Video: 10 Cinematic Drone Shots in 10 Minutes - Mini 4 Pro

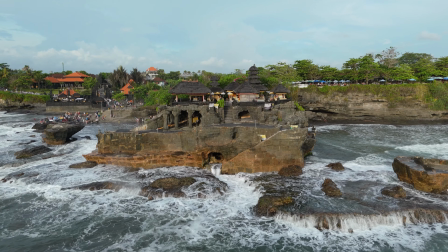(8:10)
Then moving a bit closer you can kind of get more of an idea of what's happening with the subject,
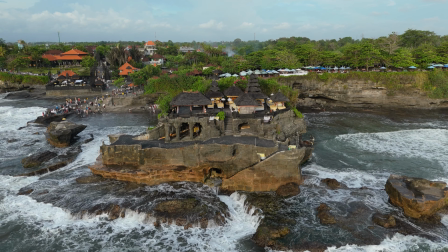(8:14)
more detail is being revealed and then get really close up to the subject and then that becomes
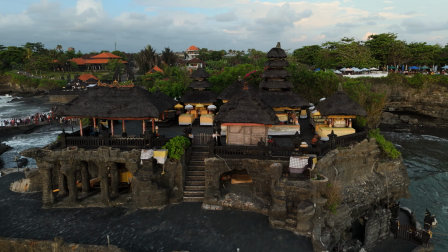(8:19)
the full forefront of the video and it helps these three things close medium and far when you bring them together you'll see it in a lot of different videos especially in Hollywood if you're going through chase scenes and things but it's really powerful thing to use when filming drone footage as well because you have the advantage to just change distances really easy you should definitely be using this technique when creating footage. Shot number nine is going to be the drone in a static location but for this shot to work you need to have movement within the frame and the framing
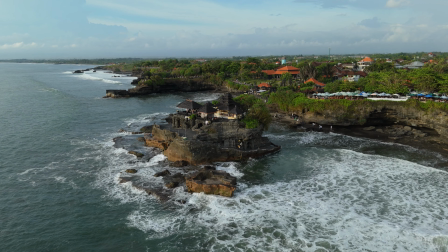(8:46)
actually has to look really nice as well so take time to compose the shot in this instance here I'm just above a road I've
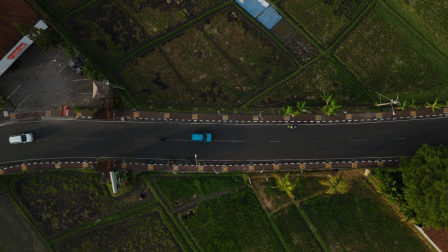(8:52)
composed it nicely so the road is going nicely across the middle of the screen and then we've got some cars and bikes passing through the road creating a bit of atmosphere and something going on in the shot now if this was just a blank shot of the road it would create a very different feeling you would create that feeling of emptiness but in this instance I want to create the feeling that something is going on things are happening so
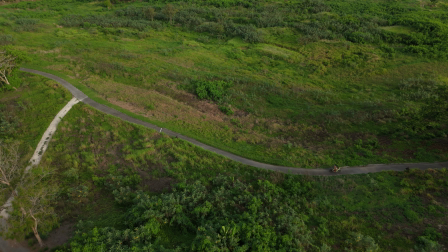(9:10)
some cars and bikes going through the shot just add that little bit of detail that helps to take it from a boring shot to a much better shot and number 10 is going to be more of a principle than it is a shot and it's going to be combining different moves that I've already talked about
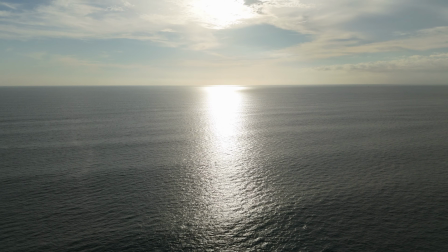(9:22)
throughout this video now what this is going to allow you to achieve is going to allow you to achieve really nice cinematic combinations
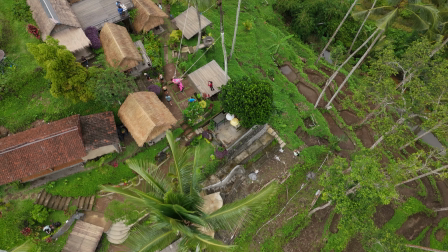(9:28)
of shots and movements they're going to just blow people's minds they're just going to be sat there watching thinking how on earth did this person capture such incredible footage and the only way they captured it is because they watched this video right here giving them the 10 best cinematic drone shots to use
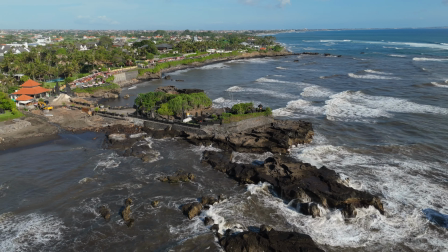(9:43)
when capturing amazing cinematic footage.
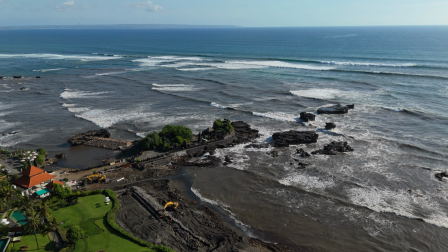(9:46)
Now this has been the Mini 4 Pro and it's been absolutely fantastic throughout all of my flying and testing throughout the video and previously.
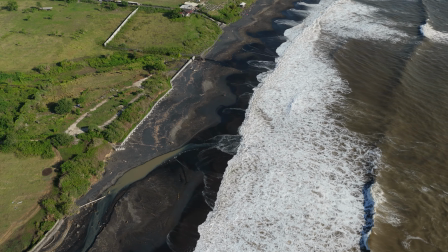(9:53)
Now I hope these 10 cinematic drone shots are going to transform your footage. In fact I am 100% confident they will. They're not just going to take it to the next level, they're going to take it three, four, five levels above. So go away and practice all of these maneuvers and if you want to improve your drone storytelling make you go and check out this video right here where i tell you the best things you can do to improve storytelling through your drone footage thank you so much for watching have an amazing day and i will see you in the next one bye